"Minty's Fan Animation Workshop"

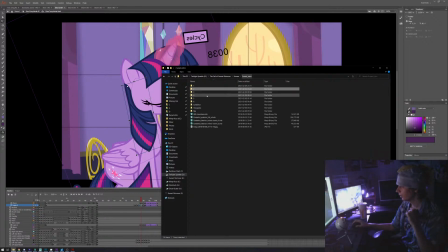1986s
Nope, that was a balcony shot.
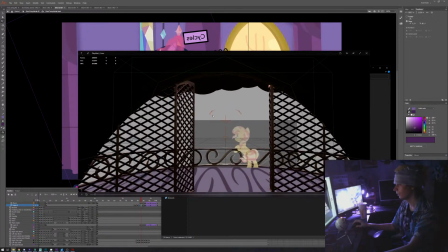1991s
There we go.
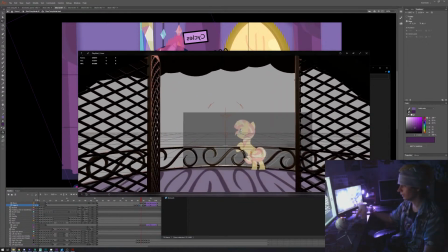1994s
It was pretty cool for that one shot because the whole shot is just basically just tracking.
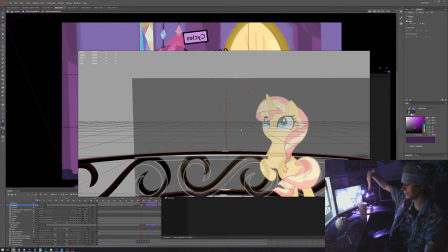2001s
And the the sunset animation is on a card, and that was it.
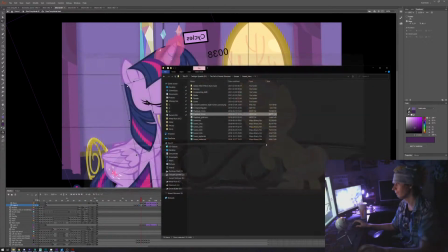2007s
So if you look at the wind in her hair, actually I have another shot that's actually even better. But the wind in her hair was basically just that. Scene 1, scene 6.
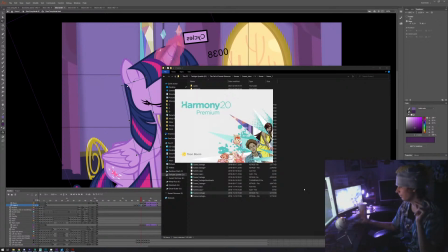2019s
Hope I'm having the right one.
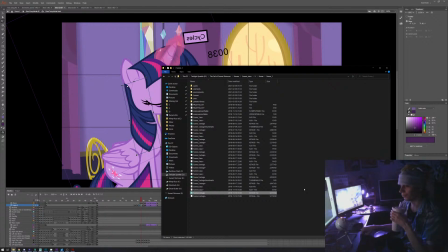2026s
How come I need so many layers to perform animation? That's actually pretty interesting.
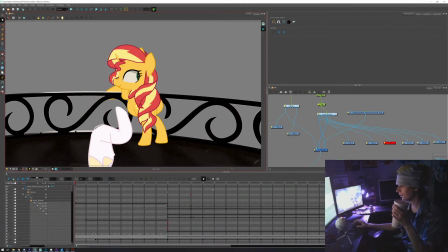2031s
Basically, it's a necessity because there's a lot of stuff.
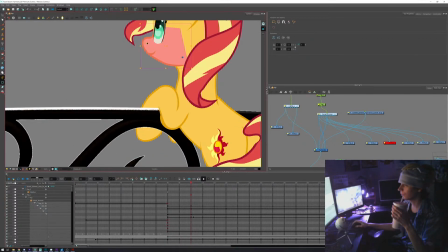2036s
If you look, for example, there's basically our mouth.
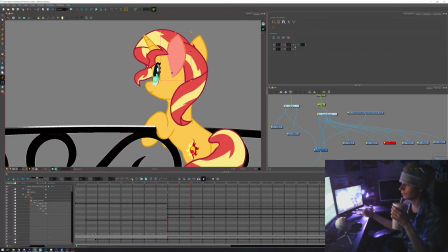2040s
That's one layer. There's the hair that are a separate layer. Cutie mark is its own layer. The mane is a couple layers. There's a couple layers that are invisible right now, but will come back later as she. But yeah, you have.
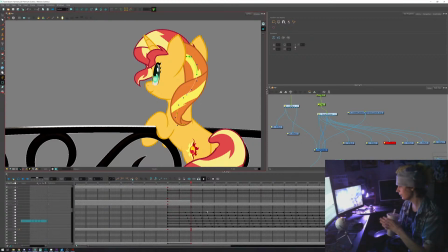2062s
You basically have this animation, which is basically just one loop, just keeps going, and you see that that part that just twirls. So what I'm gonna do, I'm gonna shift back,
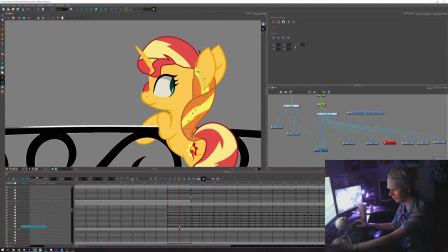2075s
so the end point is at the same point as the beginning point, and you'll see what happens.
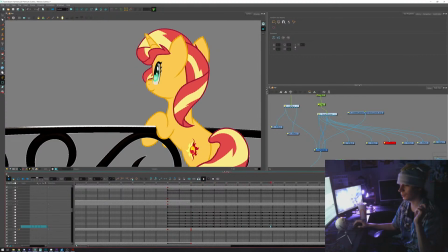2083s
You see how stiff it becomes just by doing that,
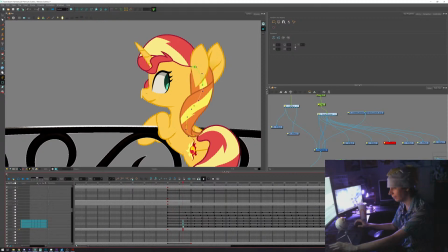2087s
and if I shift it back and back, so the furthest point is moves further in time. Just look at that, and you already see something a bit more what I can do is actually make it more extreme.
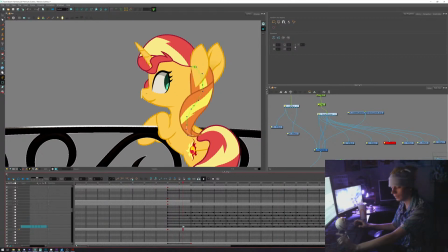2101s
So go 1, 2, 3. Actually, the plus and minus key actually shift back and forth in time. So you have this. Oh, actually, it's not the best example because that one actually shifts back, so it becomes stiffer.
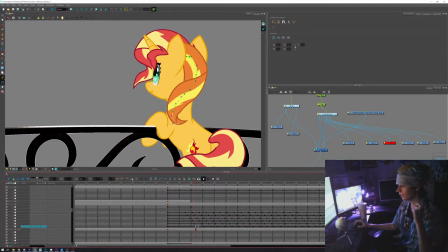2119s
Because basically, one keyframe that you have here, it moves so farther in time that it actually comes back to where it should have been. But you can actually see the loop itself.
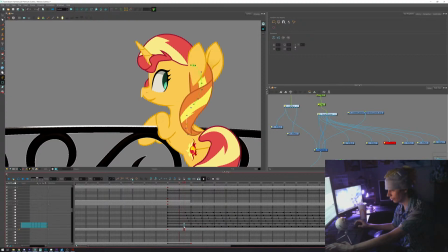2136s
So just animating hair like that is pretty cool. There's other projects where what I would do is that I would put turbulence, and turbulence is basically just adding some noise and to basically just shift points in 3D space or 2D space here.
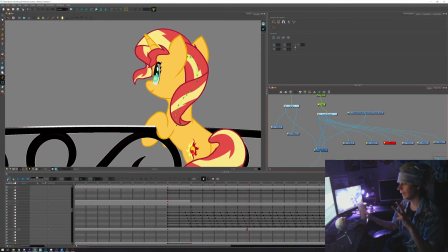2156s
So you have the wind in her hair like that flows. And at some point I realized that it's good, but it's not great. And I actually improved that technique when it came to making dusk in the beginning of Harmony.
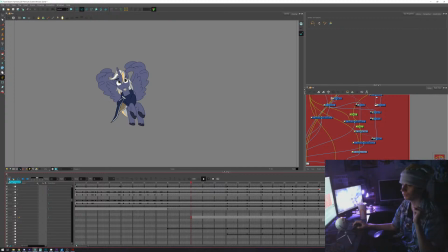2169s
Because at some point I needed him to, there's lots of wind and he's in the air. So I had this part where the camera just goes really fast towards him.
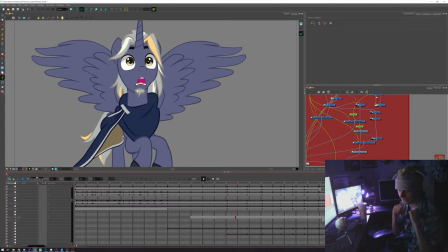2182s
Which was pretty cool because as the camera went closer to him, he started getting that reaction to just amplify the actual movement. And if you look at the movement itself, this bit,
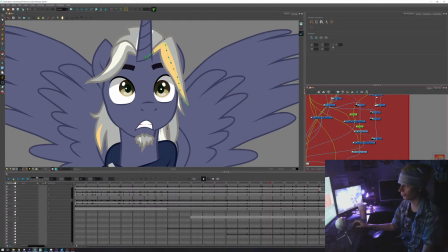2197s
still in deformers because those deformers can actually curve the whole thing. So, and it was also done with that shift in time.
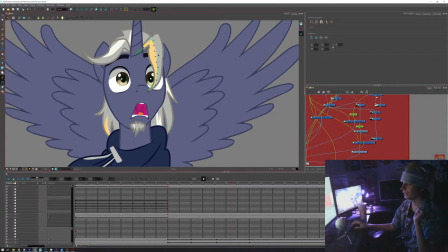2210s
But one of the things I realized is that if you actually go with the inside of the main and actually shift it back and forth,
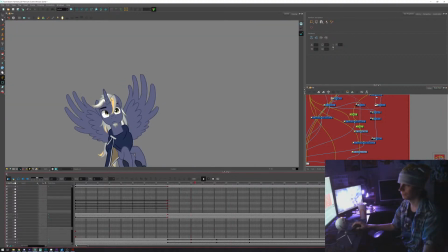2218s
you can actually have something that just feels more 3D. So you see the inside here that actually just shifts.
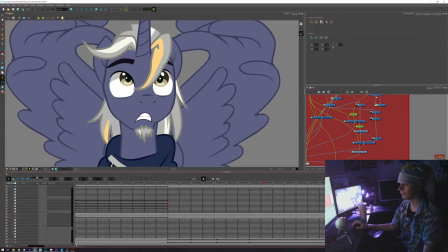2228s
And it was really cool because
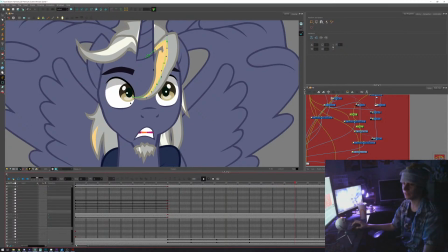2233s
just the intensity really made it feel like something big was going on.
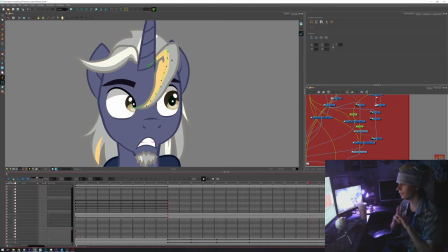2240s
So just having that part, doing that in Flash could be done. Masking actually works pretty well in Flash, although you cannot reverse the direction of masking. So you could actually have the inside that actually animates like that for a lot of stuff.
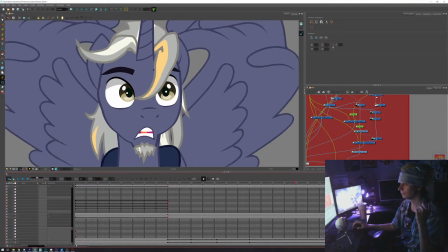2257s
So you go with this, and you had multiple layers.
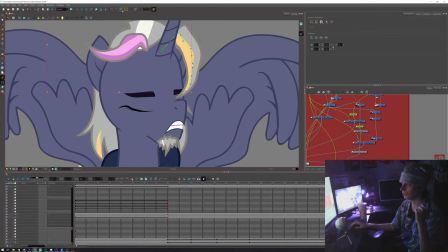2261s
So I offset that part as well, so it actually moved at a different time. So it actually felt more like hair that just clumps and moves at its own pace.
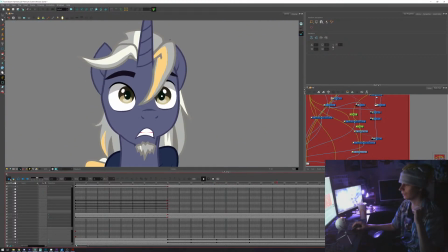2275s
I also had a little tweak I did.
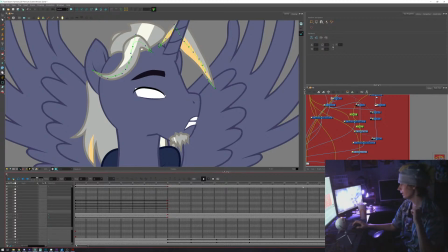2278s
As he turns his head, you actually feel like that part actually moves along with it.
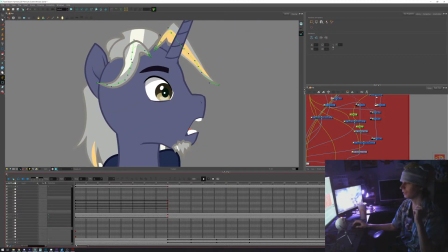2287s
Although that part was also offsetting it. But at that point, it's his horn.
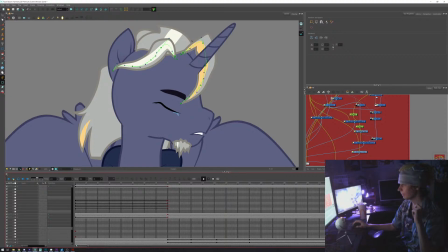2293s
Oh, actually, I'm offline. Oh, it's probably YouTube that actually misbehaves. I don't
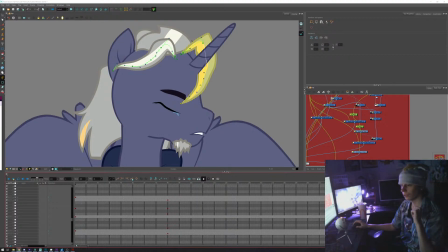2308s
know. Okay, I hope people haven't lost me. It would be kind of a shame. Although it's not the first time something happens. So if not, let me try to find
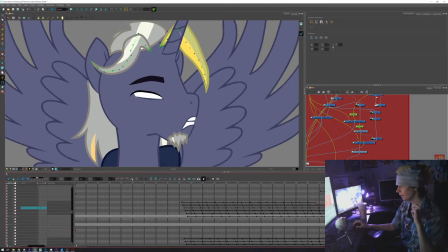2326s
the there we go. So if you look at that point here, if you look at that point,
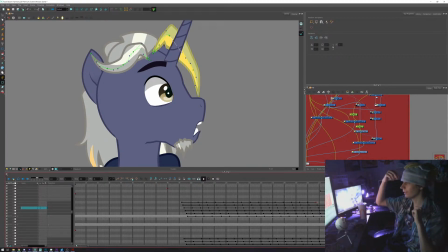2332s
you see that the basic top part of the hair actually stops moving because the horn is in the way.
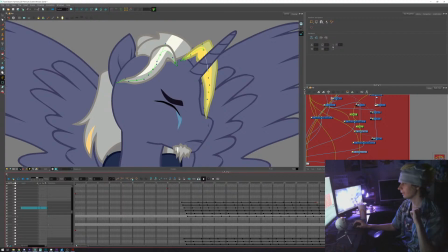2342s
And it was a bit less distracting, so you really feel like
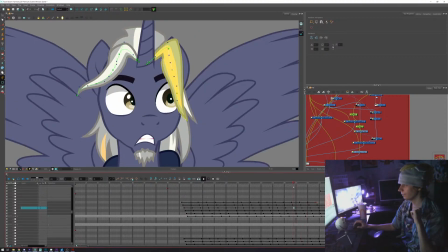2350s
it draws the attention to his tears as he turns his head. So when you look back,
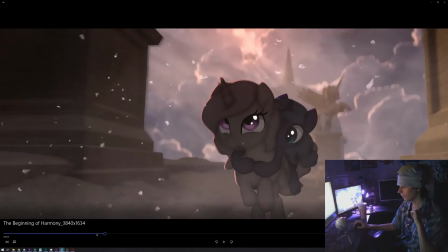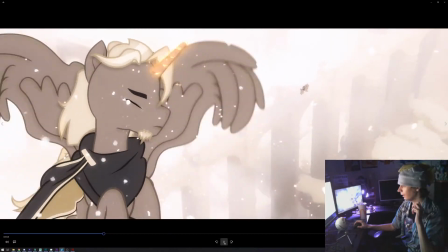2365s
and the camera just pulls in, he turns his head, and as he turns his head, you cut back to.
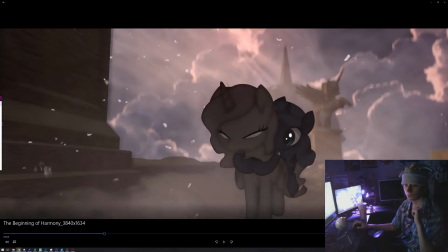2375s
So let's see if. Nope, still streaming. I think it's just dashboard that actually misbehaves.
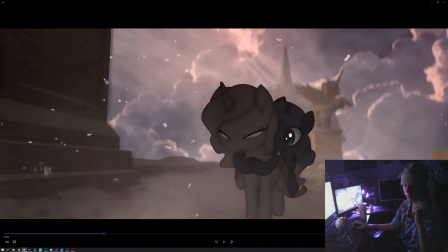Okay, so I've been told that the panel after mine is actually cancelled, so I think if I get more questions, I'll be able to actually answer them with the time I want.
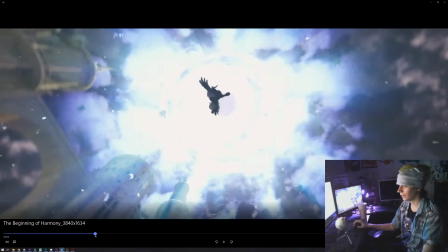2409s
But yeah, there's also a couple tricks that actually makes it less stiff.
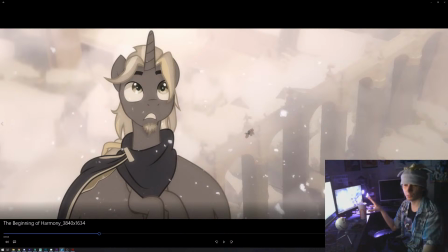2414s
In part, just the fact that there's shading everywhere. You focus a bit less on the animation, you focus more on what the animation is about. Just the, just the mood lighting and all. So
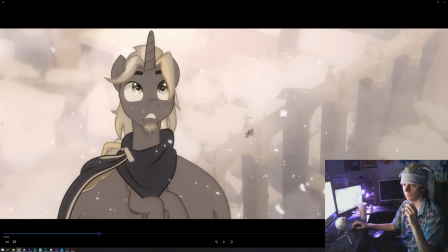okay, so I think dashboard is just broken for me.
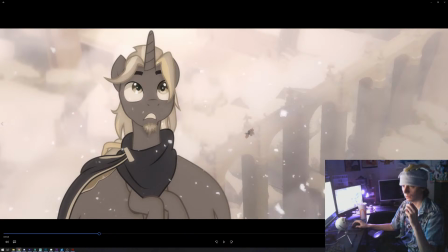Okay, no, it still works. So let's go back with the questions I missed. What's that curly line grafting in animation software?